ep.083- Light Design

Well, hello there and welcome back to the studio. I am actually going to talk today, even though it is a Monday, about a free Edit Friday piece. And actually this is going to be just about simple light design. So if you look back a couple of videos ago, you will see that I added one more light piece to my kit, and that really got me thinking just about the power of light. And I don't mean like the powerfulness, I don't mean like the powerful nature of a light, I mean like the power of lighting when it comes to video and video production. So as I'm sitting here right now, there are multitudes of lights inside of the studio, and I have them set up in very specific places in order to be able to highlight and do very specific things.
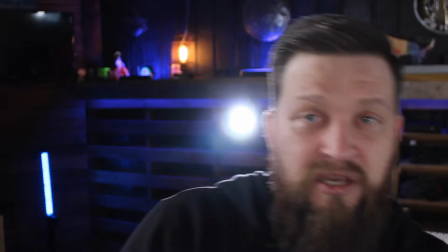So actually behind me, you'll see that I have a rim light is what I call it.
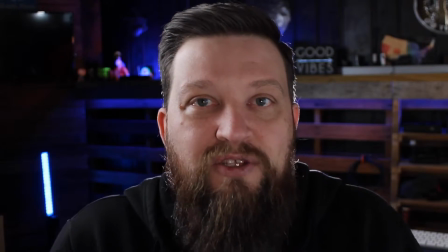It's not what I call it, it's what they call it.
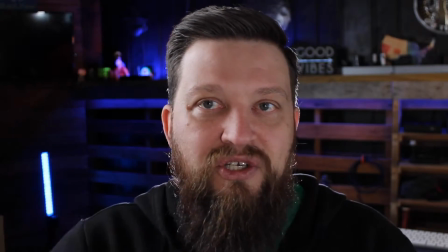And that is creating this little cast of light around the edge of me, helping to separate me off of the background.
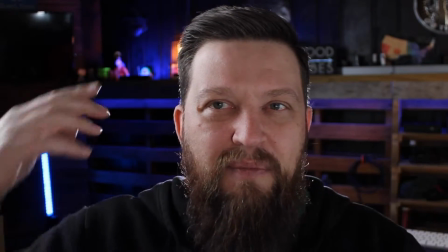Actually, it's probably a little bright on this side. I might want to actually highlight this side a little bit more.
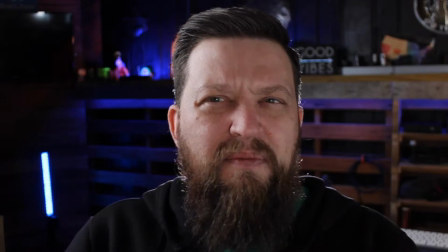Well, let me fix that.
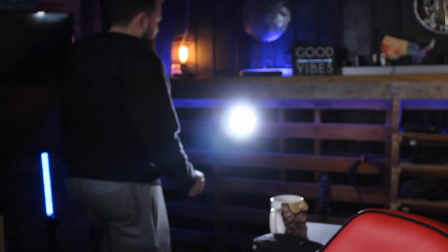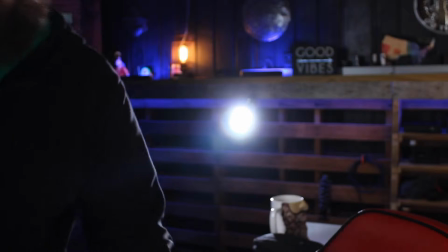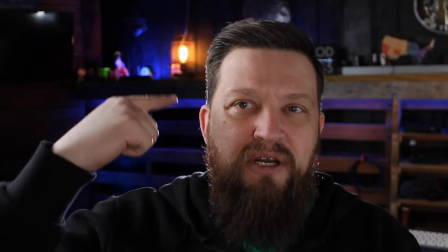There we go. That's a little better. So you can see it's much brighter on this side than it was on this side now.
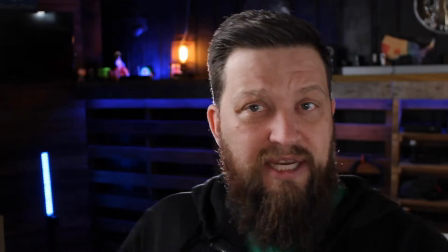And those barn doors, actually I can adjust a little more.
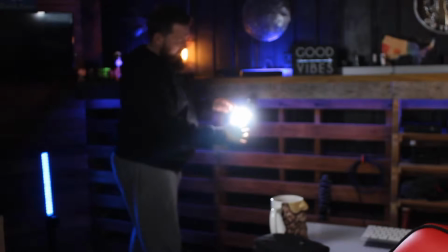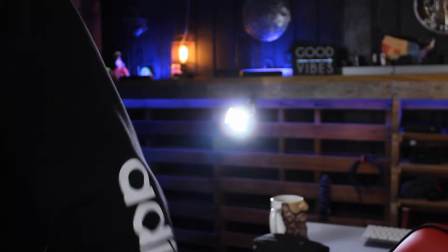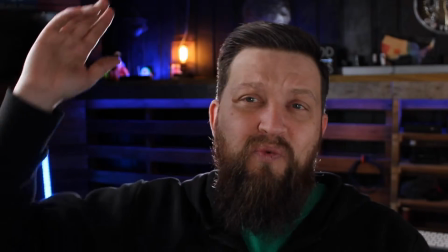Hey, that's even better. So those barn doors help to really get the look that you want.
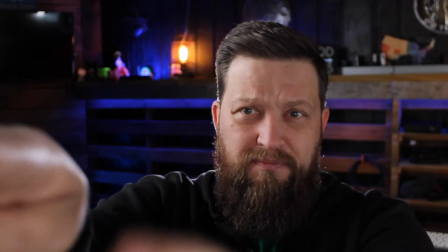Sorry, I'm looking at the screen, not at you guys.
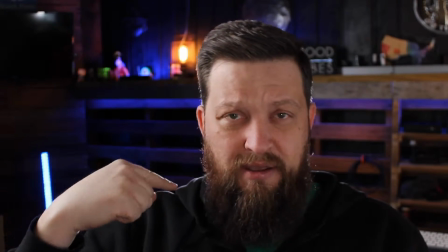So it helps to get the look that you want, to get a separation off of the background.
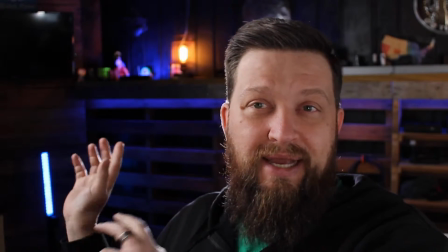So the background is set up with the Philips Hue blue, and it's just sort of there, not very far away. I'm using an 18 to 55 millimeter lens right now. It's actually a 3.5 aperture lens, so it's not the best in low light,
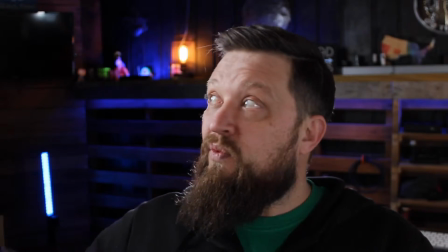so it needs the light in order to give you the best possible look. Then to the right of me right here is a large softbox dome,
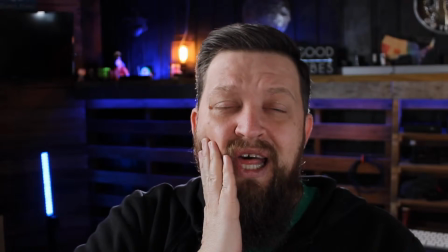and I have that cascading on this side, so it gives me a nice full light on this side, and then I have a fill light on this side,
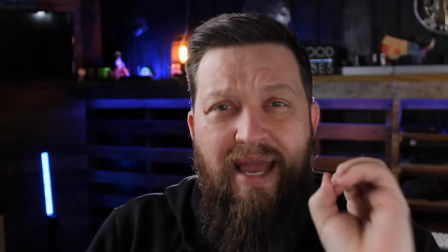which is that small aperture light that I got.
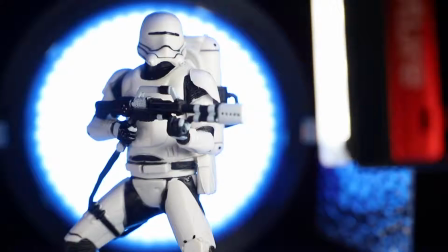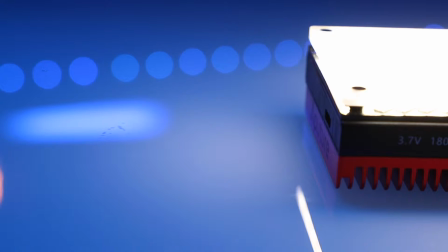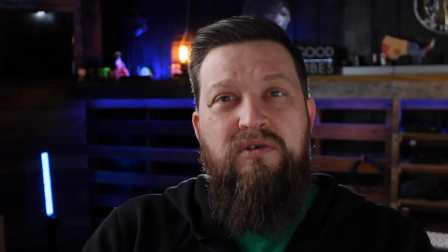And that one is just kind of filling the side. So if I remove those lights one at a time, you'll see just sort of the difference.
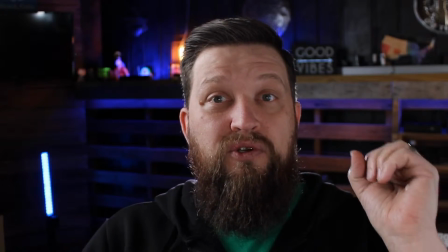So right now what I'm going to do is I'm actually going to shut this light off, which is the fill light.
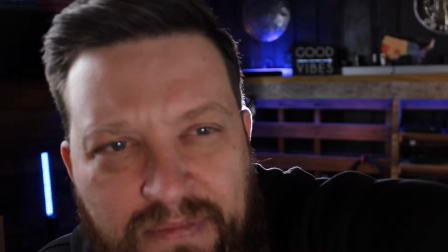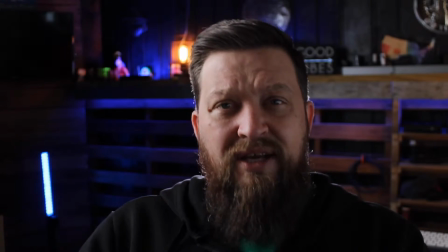Okay, so there you go.
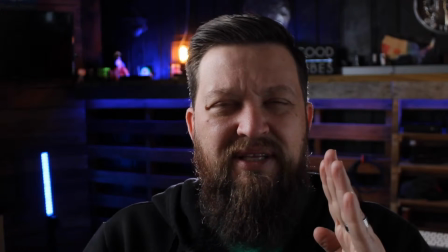So this lighting, I mean, there's a nice dark shadow on this side of my face, nice bright on this side, and that's not bad.
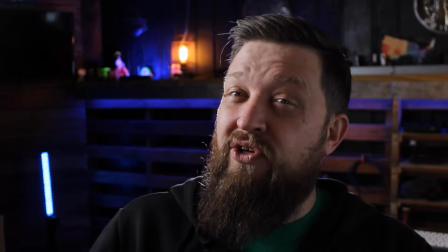I mean, it's not inherently bad to have that. It just depends on the look you're going for. And I could even do sort of maybe an
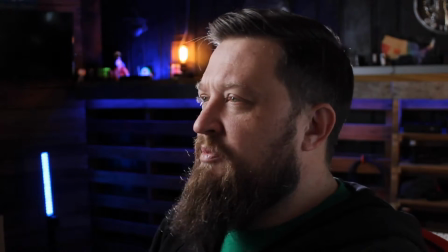interview shot where I'm just looking sort of off camera this way,
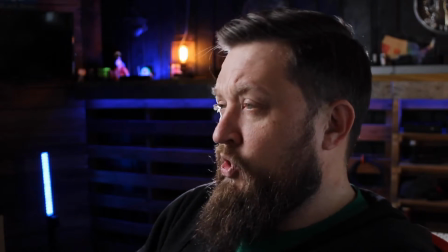and that light is sort of cascading around the outside edge, and I could be talking about something very important to my life,
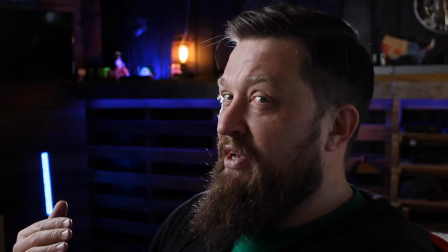and now it's filling my face a little bit differently.
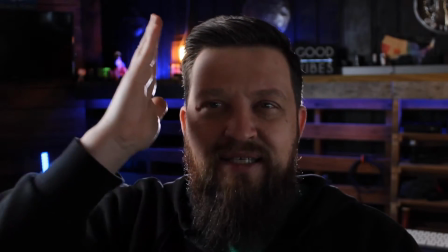Or I can sit this way and it'll give me more of a hard, solid light on this side, soft, shadowy light on this side. So I don't know. I mean, 6 of one, 12 of another. It just depends on what you're looking for. There's no wrong way to light unless it's the wrong way to light. You know, this always confused me in the beginning. People would say there's no wrong way to do it. Let me hopefully maybe explain this better. The nature of creativity is you create it the way that you want it to be, and so if you want the lighting to look like this and you light it this way, primo, you're locked in. If you wanted the lighting to look more like the previous,